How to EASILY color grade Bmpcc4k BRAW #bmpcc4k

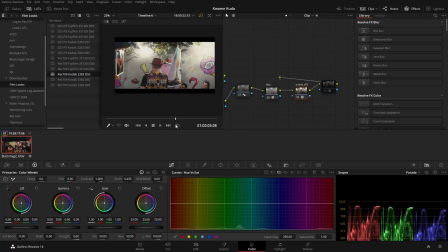761s
You can just pack your color grading here and end of business. We're done. You can turn off your computer now. You can close YouTube. You can close wherever you're watching this video. You can just log out now. But then, yeah, this is the extra step that it's not really necessary. But then just to give me that inch, I mean,
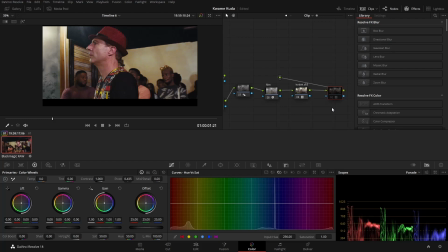781s
so this is just a lot that's made for Rec 709 to give me that filmic, you know, that feel. So this lot basically adds that feel to my footage.
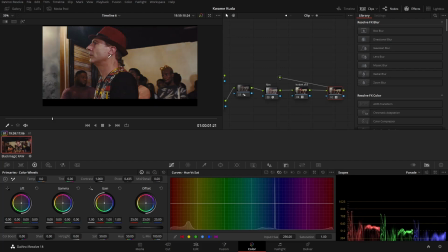797s
See what it does to the skin tones. Very nice. Very nice. I like this. Now, when you look into the scopes, you can see that what our black level is like aligned. Like you can see, we have clean blacks. Everything is just leveled up, and nothing is really clipping here.
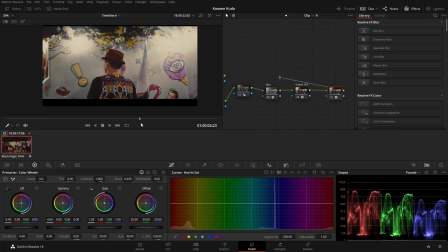812s
Now, when I push, like come here, you can see that we have this light at the top here. I mean, like I said, you can pack this image here, but then me and knowing that I like to make things perfect and shit,
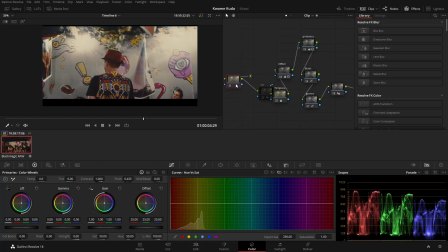828s
I'll just go one extra step. So I'm adding a node just before my noise reduction, and DaVinci is amazing. I mean, look at what we're going to do. Now I'm going to take my highlights and start to dial them back in.
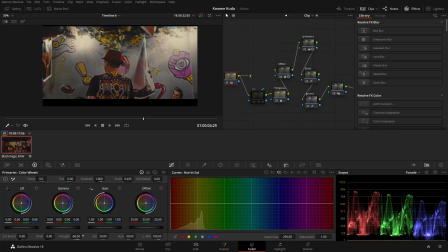844s
Ooh, just look at that. Just look at that. I don't want to do it too much. I want to pack this somewhere. I think this is nice. Let's see that. Let's play that back.
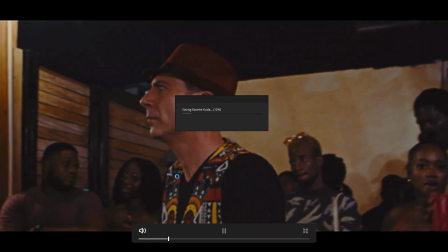857s
Let's play that.
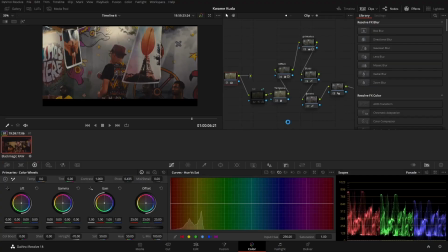861s
Okay, I might want to bring back some of that. Might want to bring back some of that. Whew. Okay, let me just take it up a notch.
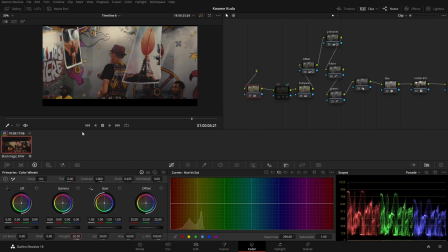877s
Like, let's park it on 20 here. This looks okay for me. Just look at this beauty.
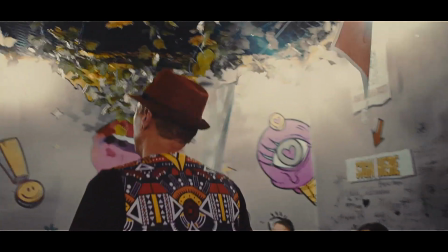885s
This is amazing. Ooh.
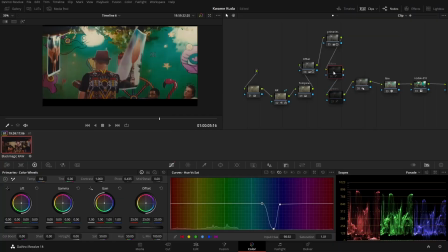887s
Just walking our way back, I'm going to turn off this green, turn off my blues, and you can see this image is just out of proportion. We don't even know where the focus should be in this image. And as a colorist, you need to direct your viewers' attention to where they should be looking.
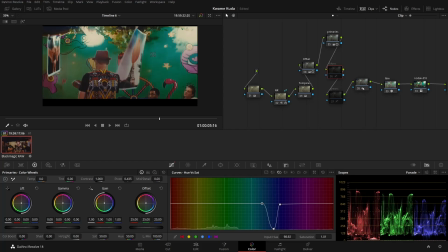904s
So if they made a bad decision during the production of this video by making the walls green, or maybe it wasn't just in their control to fix this green. I mean, you have to fix it in post. And that's exactly what I'm doing here. So my blues, muting my blues and muting my greens.
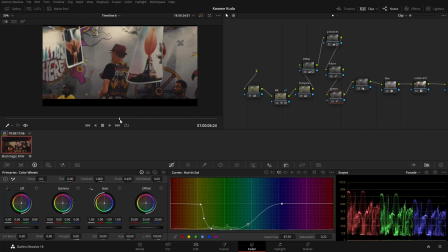921s
We have a very filmic look. Oh, watch this beauty.
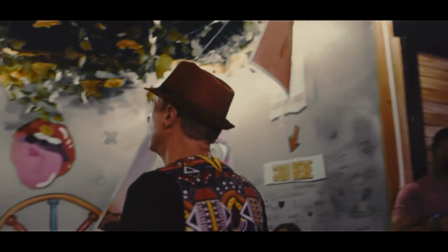926s
Watch this beauty. Watch this beauty. Watch this beauty. I like this. I like this.